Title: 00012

The thing that you need to know, which is ongoing, which is sort of the backstory,
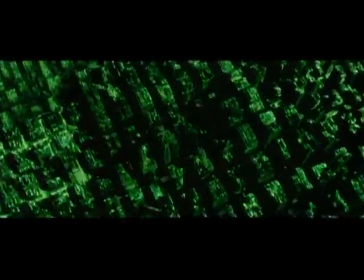(0:08)
the assignment for the code is really to exponentially go into the detail in any given object and see more and more and more.
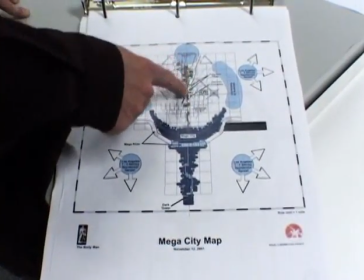(0:18)
So in this map, this all here represents the freeway system.
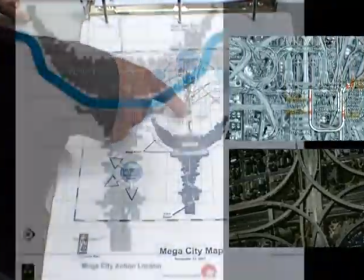(0:23)
There's like clover leaves and like interchanges and stuff like that.
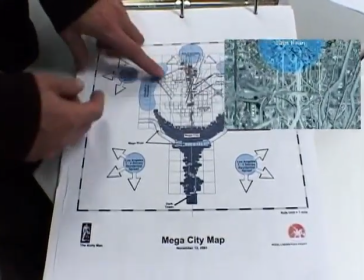(0:27)
Whenever you're looking this way on the freeway, you would see San Francisco, which is not San Francisco, but for the sake of understanding.
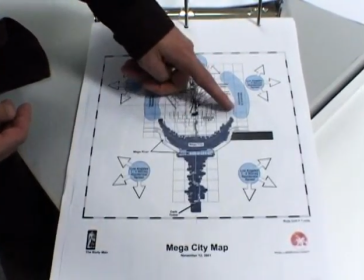(0:34)
And whenever you're looking this way on the freeway, you're going to see the Matrix City,
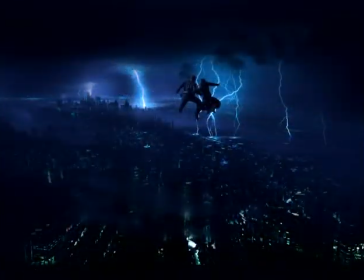(0:38)
which we're basically calling Mega City, and it will contain, you know, where all the other scenes occur. You do need to know what this city looks like, at least from an art direction standpoint. So you get an overall sense of the plan, and also for things like sightlines, like to know where in the background on the horizon is this mega city coming up.
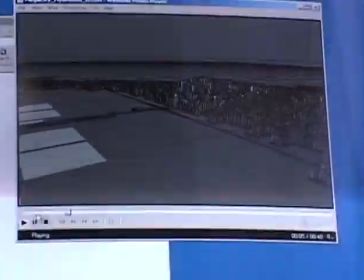(1:03)
The freeway was used as step one to create the skyline of Mega City.
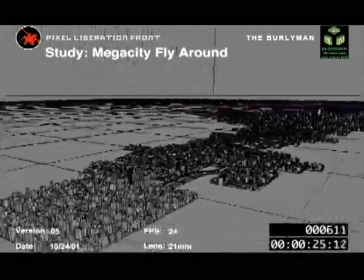(1:08)
And Mega City took about 2 months from beginning to end, laying out where buildings were,
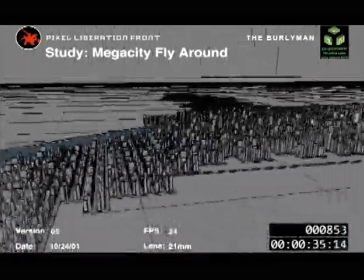(1:15)
how much sprawl was going to be, the height of certain skyscrapers, how it was going to tie in with the freeway system as well.
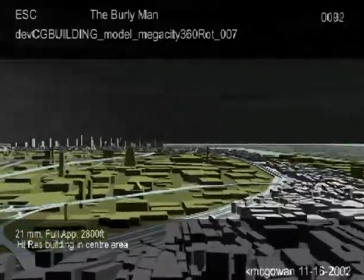(1:22)
It was pristine and beautiful and glittery in the center, and industrial and decayed at the edges. And these are certain things that we sort of figured out on our map. I did a painting of the mega city, which we keep seeing in the distance.
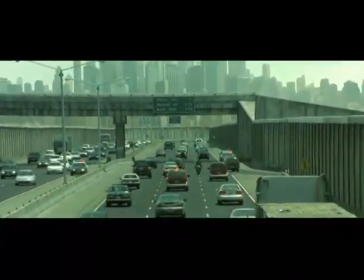(1:37)
Even though it's imaginary, we need to know where those things are occurring. So here's the collage of the mega city.
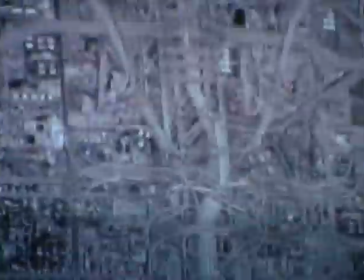(1:43)
At the base here, we have the main urban area, which has the tallest buildings.
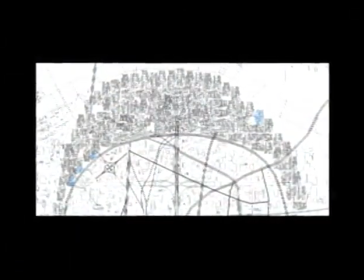(1:48)
We've basically taken urban highway design and taken it to a Baroque level here.
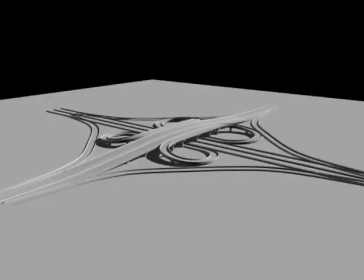(1:53)
It's like really complicated freeways interleaving and, you know, clover leaves and all that stuff.
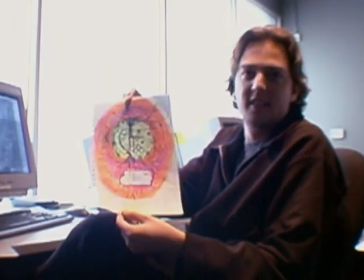(2:00)
This is what I was given to start from, actually. So I had a pretty... This is John Gaeta's drawing. It was intended to look like that. The freeway interconnects all the megacity with the suburbs and this industrial wasteland.
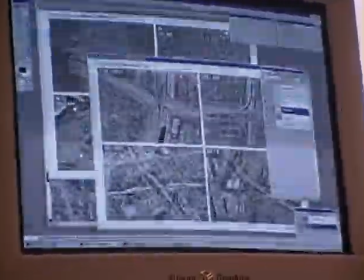(2:15)
You get an overall sense of the plan and also of the sort of organic quality that all of these highways have.
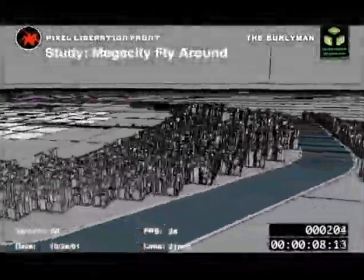(2:23)
We are developing a camera technique which can only really be realized with virtual environments. That is an extension of Alfred Hitchcock's vertigo effect.
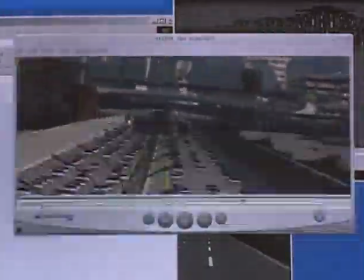(2:35)
You can see Mega City in the background throughout the freeway chase, but this is the only shot where you actually fly outside of the freeway walls and just completely see everything that is out there.
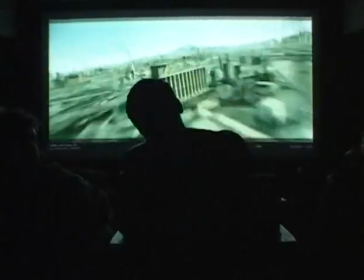(2:48)
The idea is that this was Neo's POV and that we wanted Neo to perceive ahead of him where Morpheus and Keymaker were.
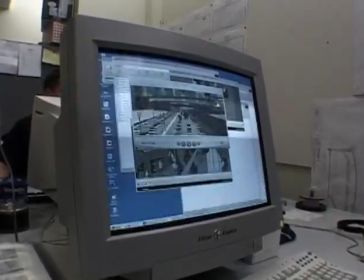(2:56)
So we do one of these like vertigo shots that basically, you know, cover like 2 or 3 miles of space, like and zoom straight in on the trucks colliding and then snap back out of the vertigo.
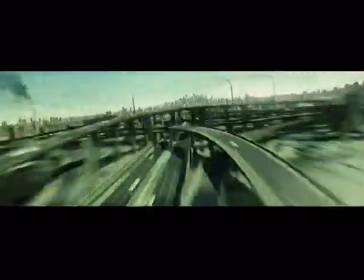(3:09)
So basically using the vertigo, he's perceiving ahead of him, and then we return back to his real world travel.
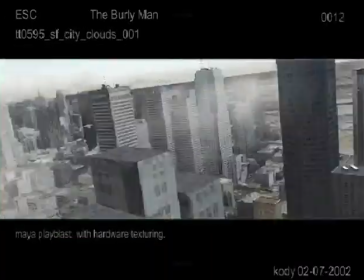(3:17)
We started this shot January 2002, finished it almost a year later.
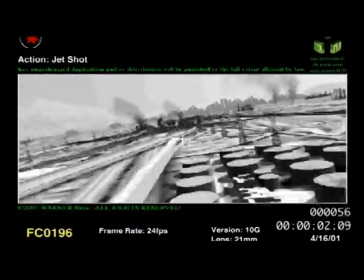(3:23)
Wanted it to kind of feel like a circuit board of a computer.
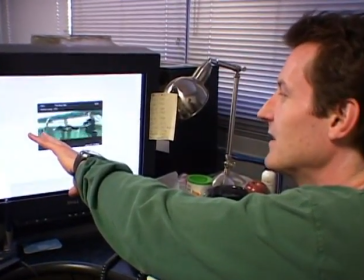(3:28)
Everything outside of the freeway walls is actually CG, but then stuff in the distance is stuff that I painted.
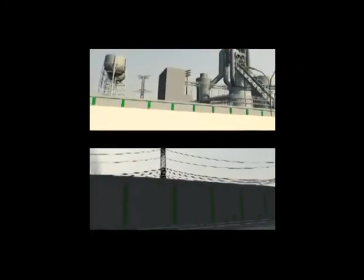(3:34)
But it's really hard for me to actually tell you which is my painting and what's CG, because it goes by so fast, and it was so long since I did it.
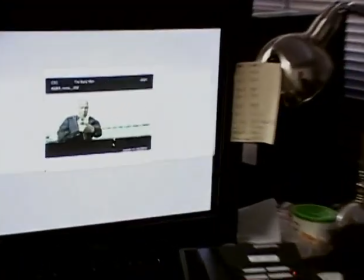(3:42)
Like that, I think's mine. Yeah, that's mine.
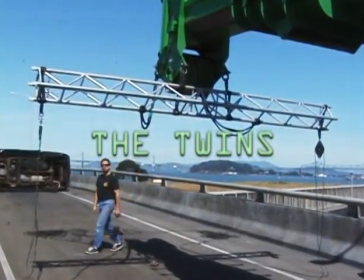(3:48)
Like to take the elements that we captured when we were out there on location and do a little concept to help the visual effects firm,
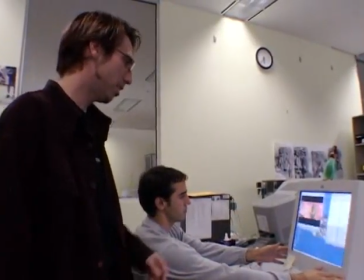(3:56)
in this case it's Animalogic, understand the timings. This was the original Viz.
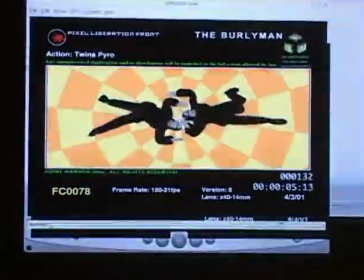(4:02)
The world is rotating, the twins are being pushed up by the wake of the explosion.
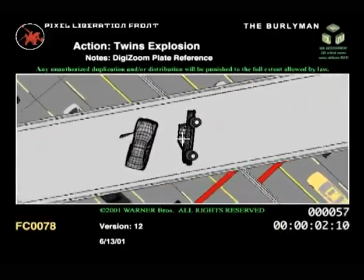(4:12)
This is the element for the kind of pull-up part of the shot.
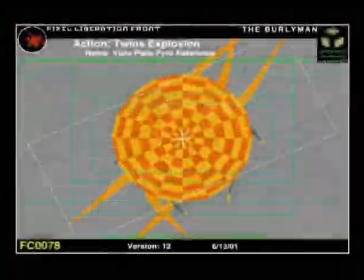(4:18)
And then eventually we ended up with live-action plate of the roads.
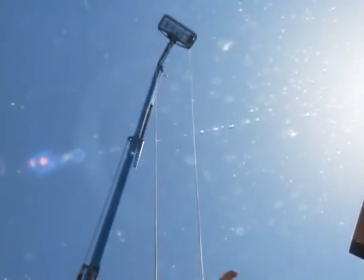(4:24)
Then we did pyro plates, and we did blue screen stunts of the twins, which we are manipulating a little bit.
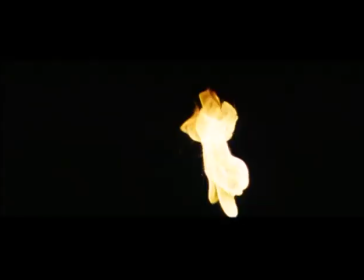(4:31)
This is 100% virtual flame. They filmed a lot of pyro elements. We took that footage and analyzed it and, you know, found out what it was about it that made it look like fire and smoke. And spent a lot of time writing and tweaking software to get that same look.
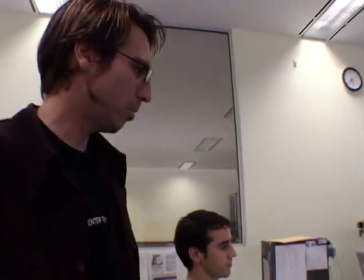(4:54)
Put them all together, and then we will be adding some other CG effects as well for Animalogic. I might
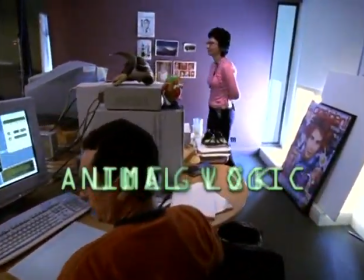(5:01)
major effect at this stage would be the twins phasing.
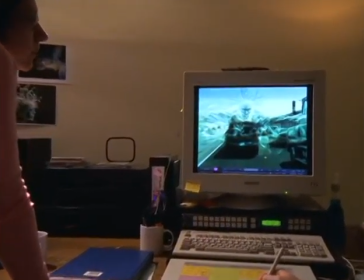(5:09)
Originally, we were trying a lot of experimentation with how far we could take the characters away from reality.
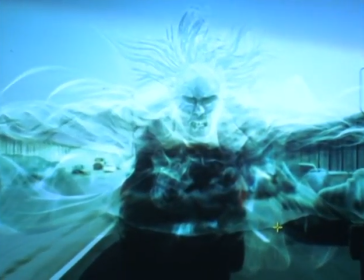(5:16)
Maybe they didn't have any of the things that you would normally expect in a live action scene. We've done a lot of investigation into how jellyfish look, the way you can see through parts of them, how the light affects them. And we did talk about, you know, translucent undersea membrane-y undersea life. We thought it was a good ghostly approach. The way light moves through something like a jellyfish and the edges you get,
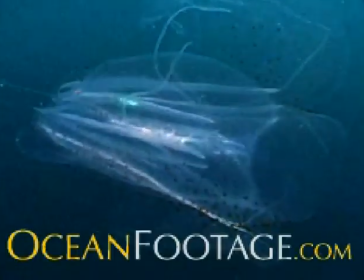(5:43)
it's such an amazingly subtle thing, and it's quite difficult to reproduce.
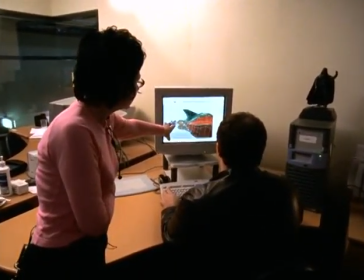(5:48)
John actually pointed to some of our jellyfish references and went, I have these! You have this one. It's just like, we were like, oh, thank God.
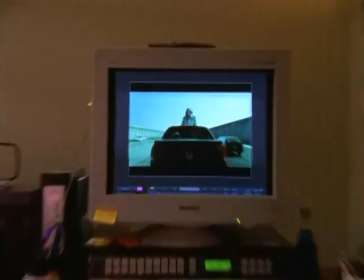(5:59)
This is the first shot we started, which was, in retrospect,
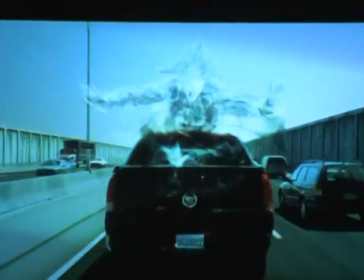(6:04)
it was probably a mistake because it was quite difficult to fine-tune an effect at an angle like this.
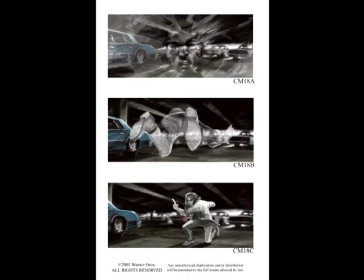(6:11)
The concept work that had already been done by John and Larry and Andy at Eon,
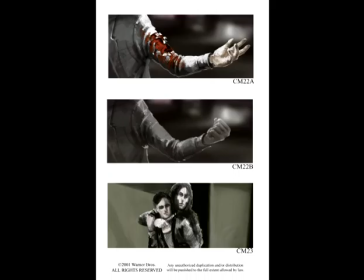(6:17)
and then we took that further, the way that twins have to react in different conditions.
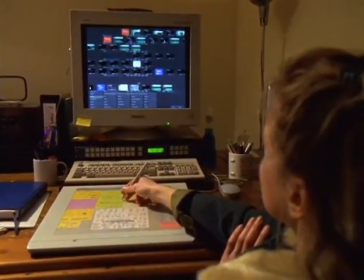(6:22)
The first stage would be the background element, which is just a piece of the freeway with the twins' SUV.
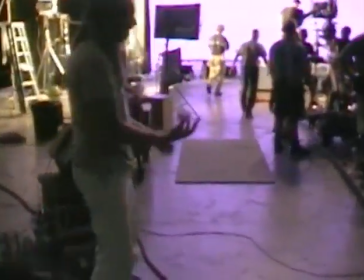(6:30)
And then we shot a separate element of the twin against blue screen.
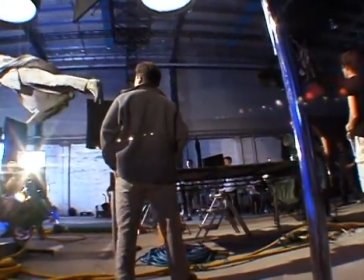(6:35)
The twin we shot on wires at 72 frames per second, so that when they phase, they go into a different time frame.
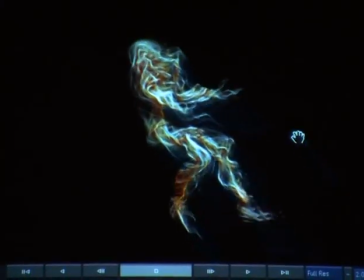(6:42)
And part of the makeup of the twins is particle body.
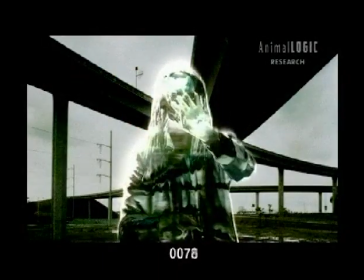(6:47)
So it's reminiscent of sinews and muscles without being anatomically correct.
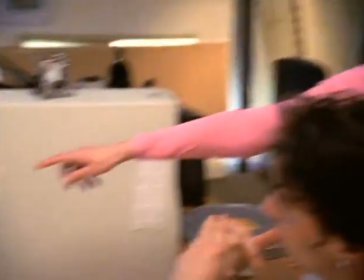(6:54)
So this is the simulation of the particle system that we do first.
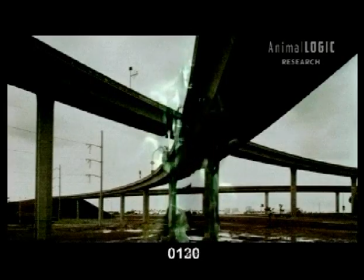(7:00)
It takes a long time to generate all those millions of particles, so we need to do a quick render to just see if we're in the ballpark. When someone moves fast, you don't want all the particles flying away. You want them to maintain the structure of the arm. So we've had to cage them in a way. Okay.
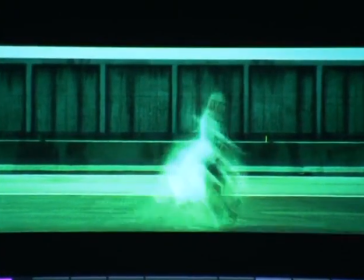(7:19)
And then this is the transition from the live action. This is a basic model of one of the twins. This texture here is basically on a almost skull-like to give them a more cadaverous look when they're phased.
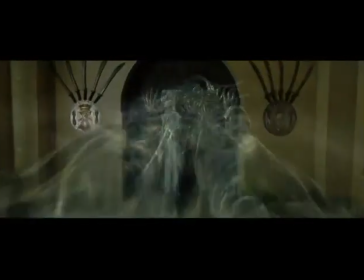(7:35)
When we see the final composite, you don't see all that detail, but we pick up a lot of it as
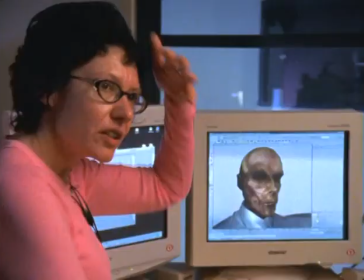(7:40)
transparencies and highlights and lowlights to make it appear like all that information's there, but we're seeing through it.
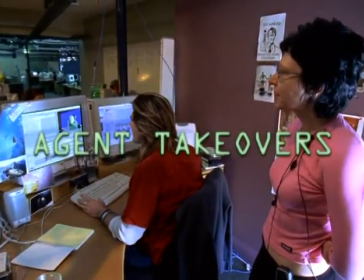(7:51)
We have a number of sequences on the freeway that are the agent takeovers.
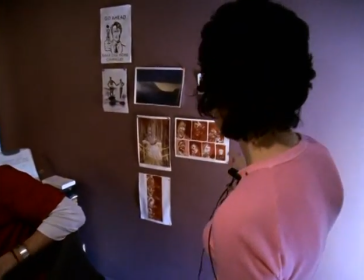(7:55)
We did the takeovers in the first movie, and the reference was that kind of distortion,
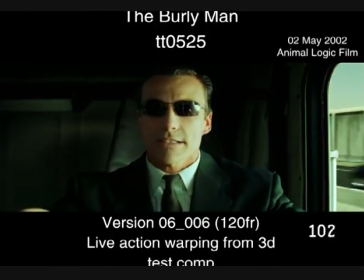(8:01)
that Francis Bacon distortion, and it's a violent and aggressive takeover.
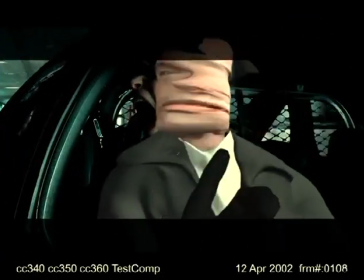(8:06)
It's not meant to be pleasant, so we've had to scan all the characters so we can animate from one head to the other.
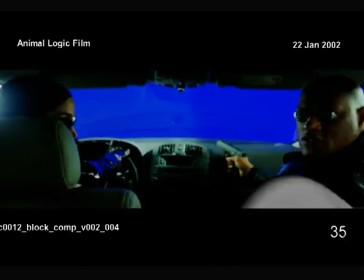(8:17)
All the effects were very complementary.